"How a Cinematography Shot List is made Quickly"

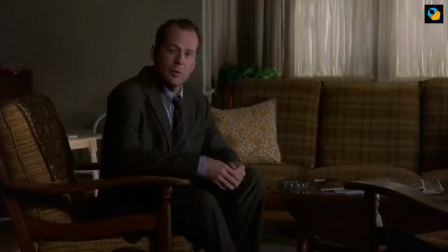[4:07]
The dialogue between them is calm and understated. No melodrama. Should the dialogue be shot in different angles or one?
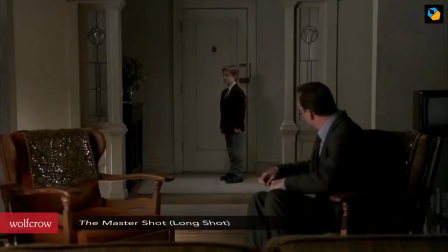[4:14]
Director M. Night Shyamalan decided to cover it from different angles. The first shot establishes the geometry, so we know where both of them are in relation to each other.
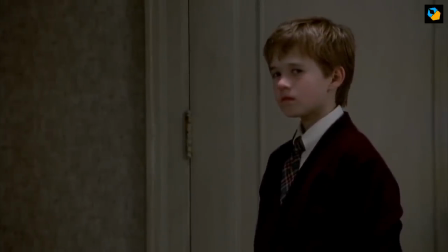[4:23]
Then we cut to a close-up of Cole first. We want to see his reaction. He steps forward, but he's obviously not happy to see Malcolm.
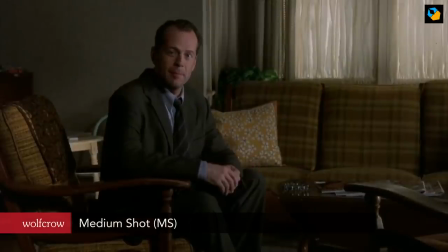[4:31]
We cut back to Malcolm's ingratiating smile, also in a mid shot, and we cut back and forth between the two for a full minute.
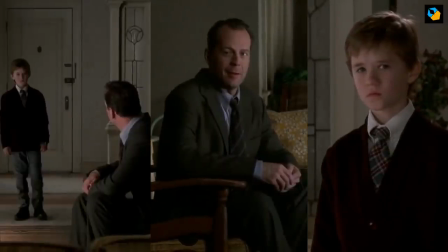[4:38]
Notice the shot size doesn't change, so far we've only had 3 shots. After Malcolm asks the first question, Cole takes a step forward.
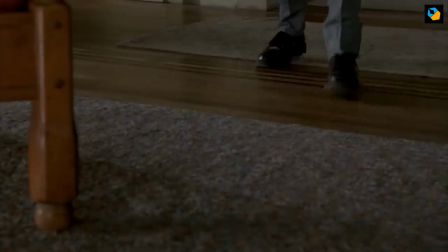[4:46]
This time we have a shot of his legs.
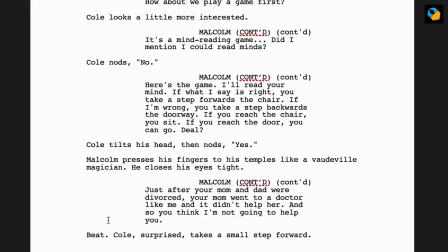[4:49]
What was one page in the screenplay takes about 90 seconds of screen time in Shyamalan's world, but that's his style.
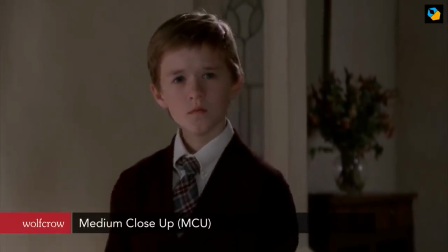[4:56]
The second time Cole takes a step forward, we move to a mid-closeup. When we cut back to Malcolm, his shot size has changed as well.
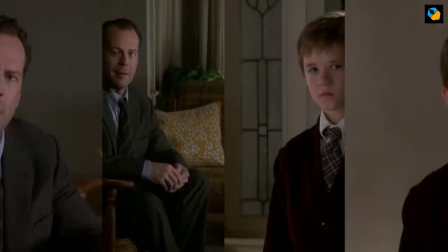[5:04]
At the beginning of the scene, they had no connection. Now they do, which is why it's an important moment to change the shot size.
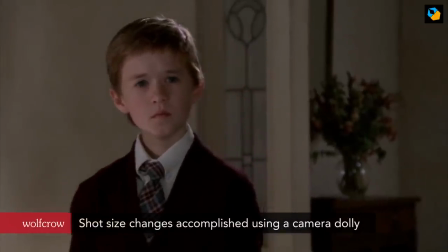[5:10]
However, I think this shot was accomplished on a dolly, so the camera dollied forward. After the third step forward, the shot gets even closer.
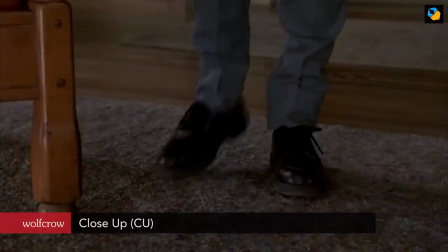[5:18]
When Malcolm gets his first wrong statement, Cole takes a step back, and we can see the camera dollied back. back.
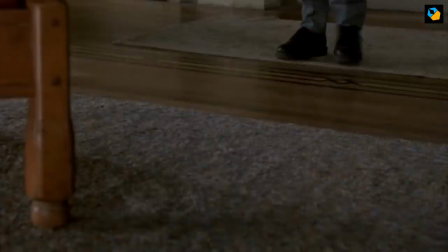[5:25]
Cole reaches the door and we are finally back to the original medium shot sizes.
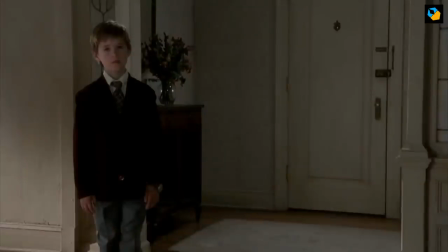[5:29]
It's at this point when we realize Malcolm has lost that the shot changes again to a mid-wide shot of Cole.
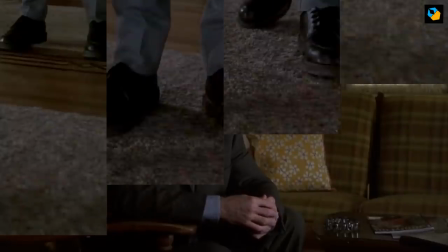[5:36]
He seems more distant than before, and the connection is broken. In this scene, Cole has 4 more shots to Malcolm, and these 4 extra shots are of his legs.
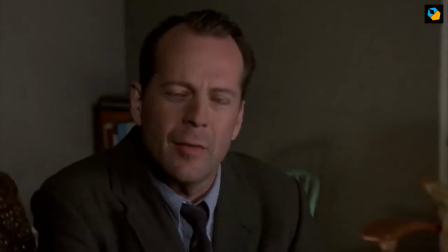[5:45]
There's also one of his watch, but that balances out with the shot of Malcolm. The most important character gets the most shots.
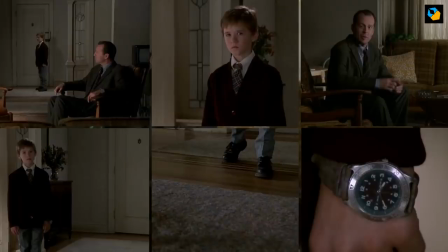[5:53]
The back and forth is literally cut in camera that way and in this entire scene, the total number of shots is only 6. No unnecessary angles or wastage. And that's how you make a cinematography shot list quickly.
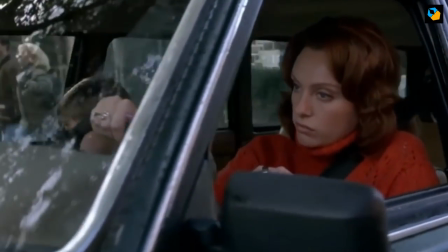[6:05]
You start by not wasting energy on shots you don't need.
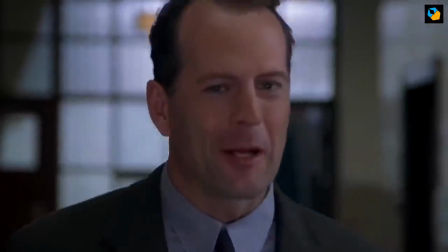[6:08]
If you like this video, please hit like and don't forget to subscribe and hit the bell you'll see on the right, because you know it won't waste your time.